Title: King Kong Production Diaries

So it's the end of day 58 today, and we've been ploughing through your requests. This is just a few of them, but they're the ones that specifically wanted to know about the art department and the on-set art department and how they get ready for a day's shooting. So for Anthony, Mark, Jordan, Barb, and all the others that wanted to know about the art department,
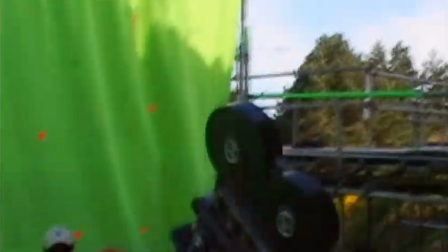we've had our cameras following our team over the last couple of days.
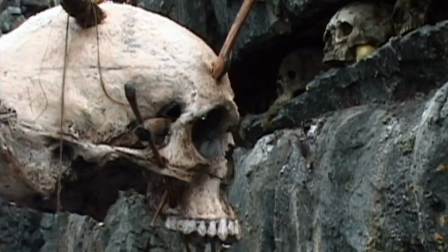Yesterday we were on the Skull Island set, and today we're back on the jungles of Skull Island. So they're two very different days, and we thought we'd just follow the art department around for a couple of days and show you what happened.
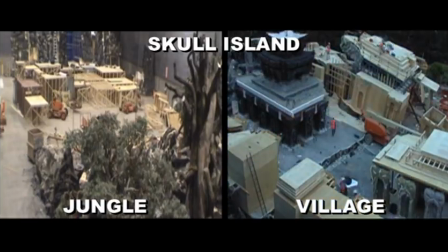You may think that the art department builds a set and that's it, but that's not it.
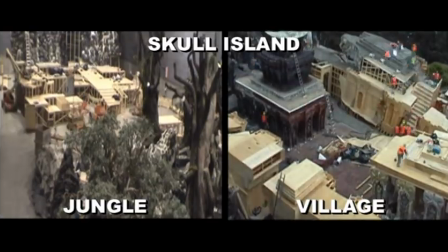We're constantly revising sets, building new sets, always just trying to stay ahead of the shooting crew. And of course on the day, the shooting crew, they get to the set needs to be
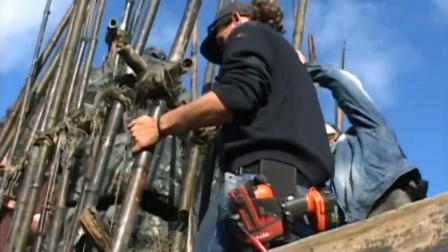redressed, turned around, and that's why we have a on-set art department. The responsibility of the on-set art director and his team is to make sure that the set is exactly as Peter wants it.
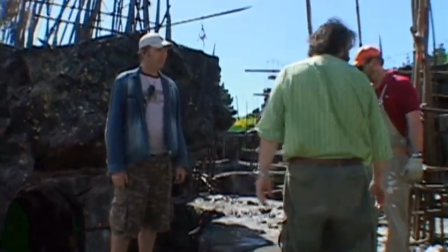Maybe another one here, so that, because that's a step that they're obviously going to come up. He just adjusts things on the day so that it suits Peter and what he wants to shoot.
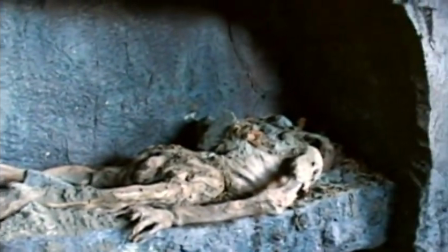What Peter wants is one of these skeletons over here, dressed in the foreground of this wide angle as the heroes come through the set here.
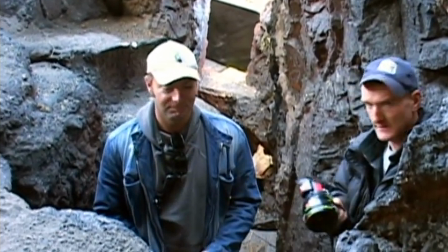So we're just working out the lens size and we can build something that works for the shot. The art department, or camera department, is a very important member of the team. They create all this stuff and then we just turn up and go, mate, get that out of here, will you? And they just take it away. It's fantastic.
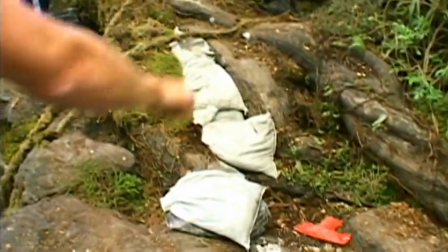So you see what they're doing here? They've removed all of this because we're walking about here with a steady cam.
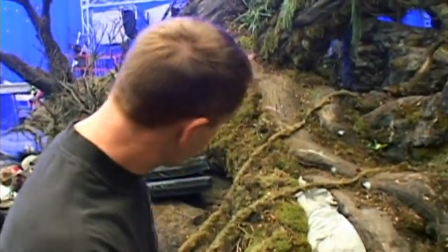And then when we're back over there, it's all going to have to go back in. And no one's going to say please or thank you. It's just the job he took. What can you say? We have, you know, standby chippy, standby props, standby painter, standby green, so that anything that needs little repairs on the way through, or if paint gets knocked off anything, they would fix it up.
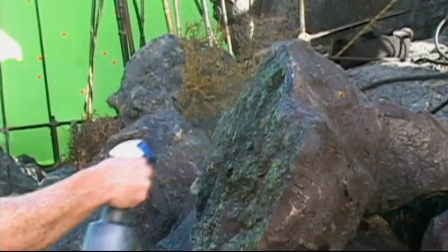If we have to move a whole bunch of rocks around, they tend to get knocked a wee bit, so it's kind of
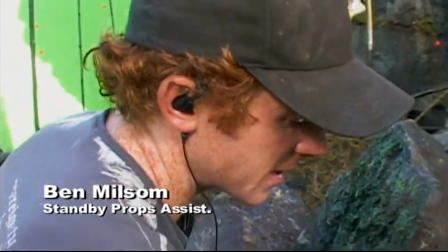just damage control, really, so that's nothing too detailed, but just to make sure there's no big patches of white showing,
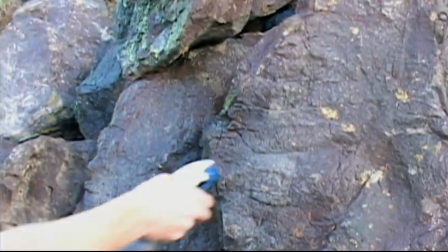spot there, for example. One of the things he really likes is to dress to camera.
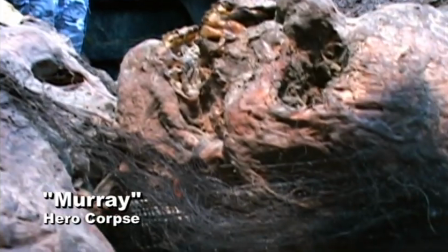Yeah, now, there is the other choice. This is actually Murray, but there is Wayne, who's on the other ruin, and I think we should get Wayne.
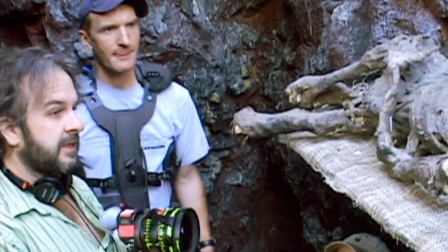Wayne? And just see if he's better than Murray. Murray's a bit stiff, is he?
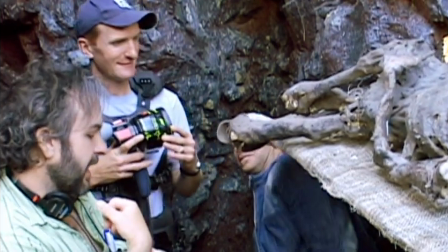Well, Wayne's all curled up, and it might look more,
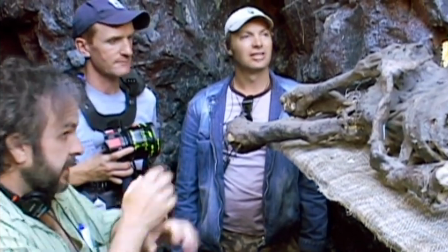you know, more of a ceremonial death rather than someone who looks like he's just been shot and left lying there.
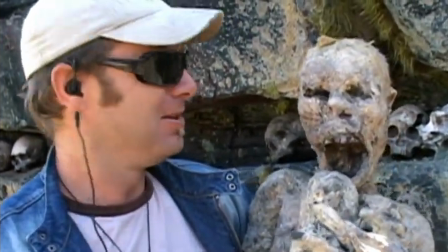So, Wayne, you finally made it. Pete likes him, so we're going to poke him in the spot where Murray is and see how he performs.
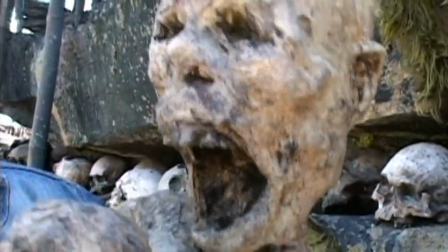He's happy. Yay! He might have been a bit bleached from the sun.
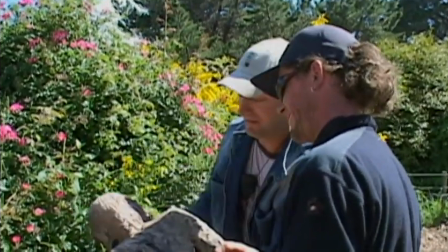We'll probably do a bit of treatment on him to knock him back and dust him up and gravel him up to make him look like he's been here for some time.
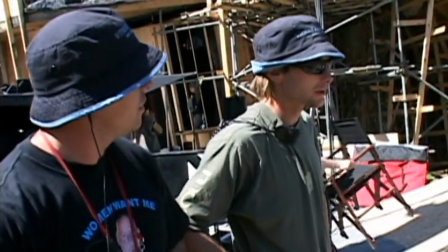Can you hear now? Vietnamese torture tie him up like that and they untie him, they can't stand up.
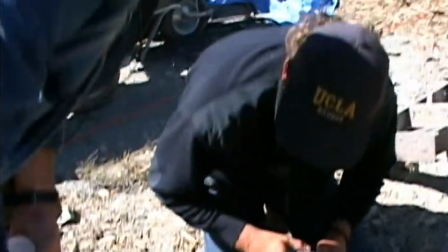It's just a bit of masking. Well, I was told to take these ones right up top.
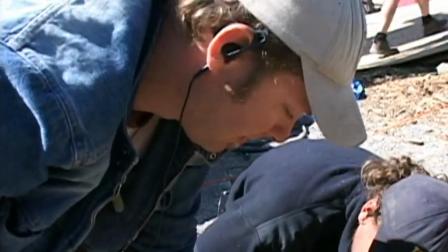Up some rib shape,
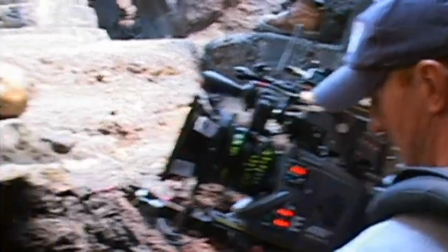yeah. Oh, you got to love that, son.
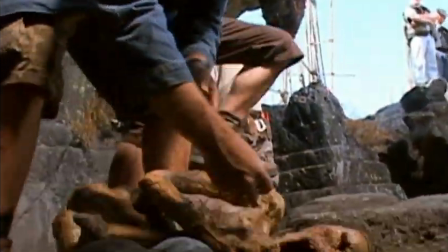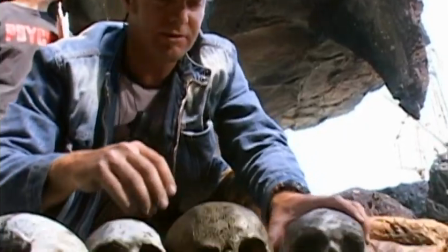Nice. Are these going to look funny lined up like that? I reckon they'll look quite ceremonious. Ceremonial in the extreme.
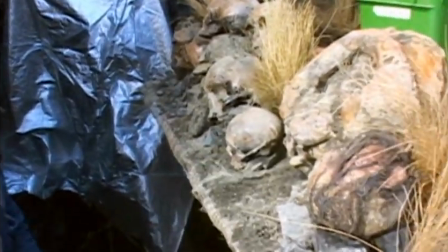It's got it. So they're busy. They're not just sitting there looking at it.
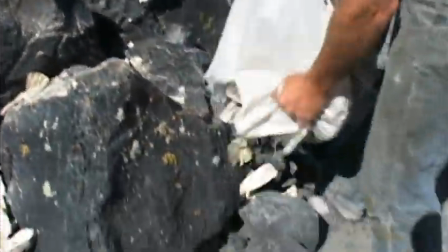They're usually very, very busy. And all the ground dressing, all the shells, all the detritus from their eating, which is mostly fish-based.
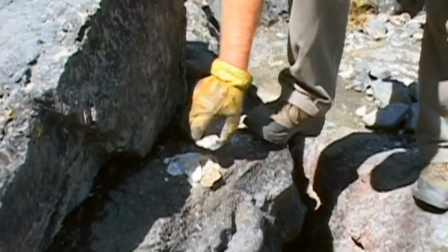We'll walk on them and break them and just sort of do whatever it needs to make them the right colour or texture.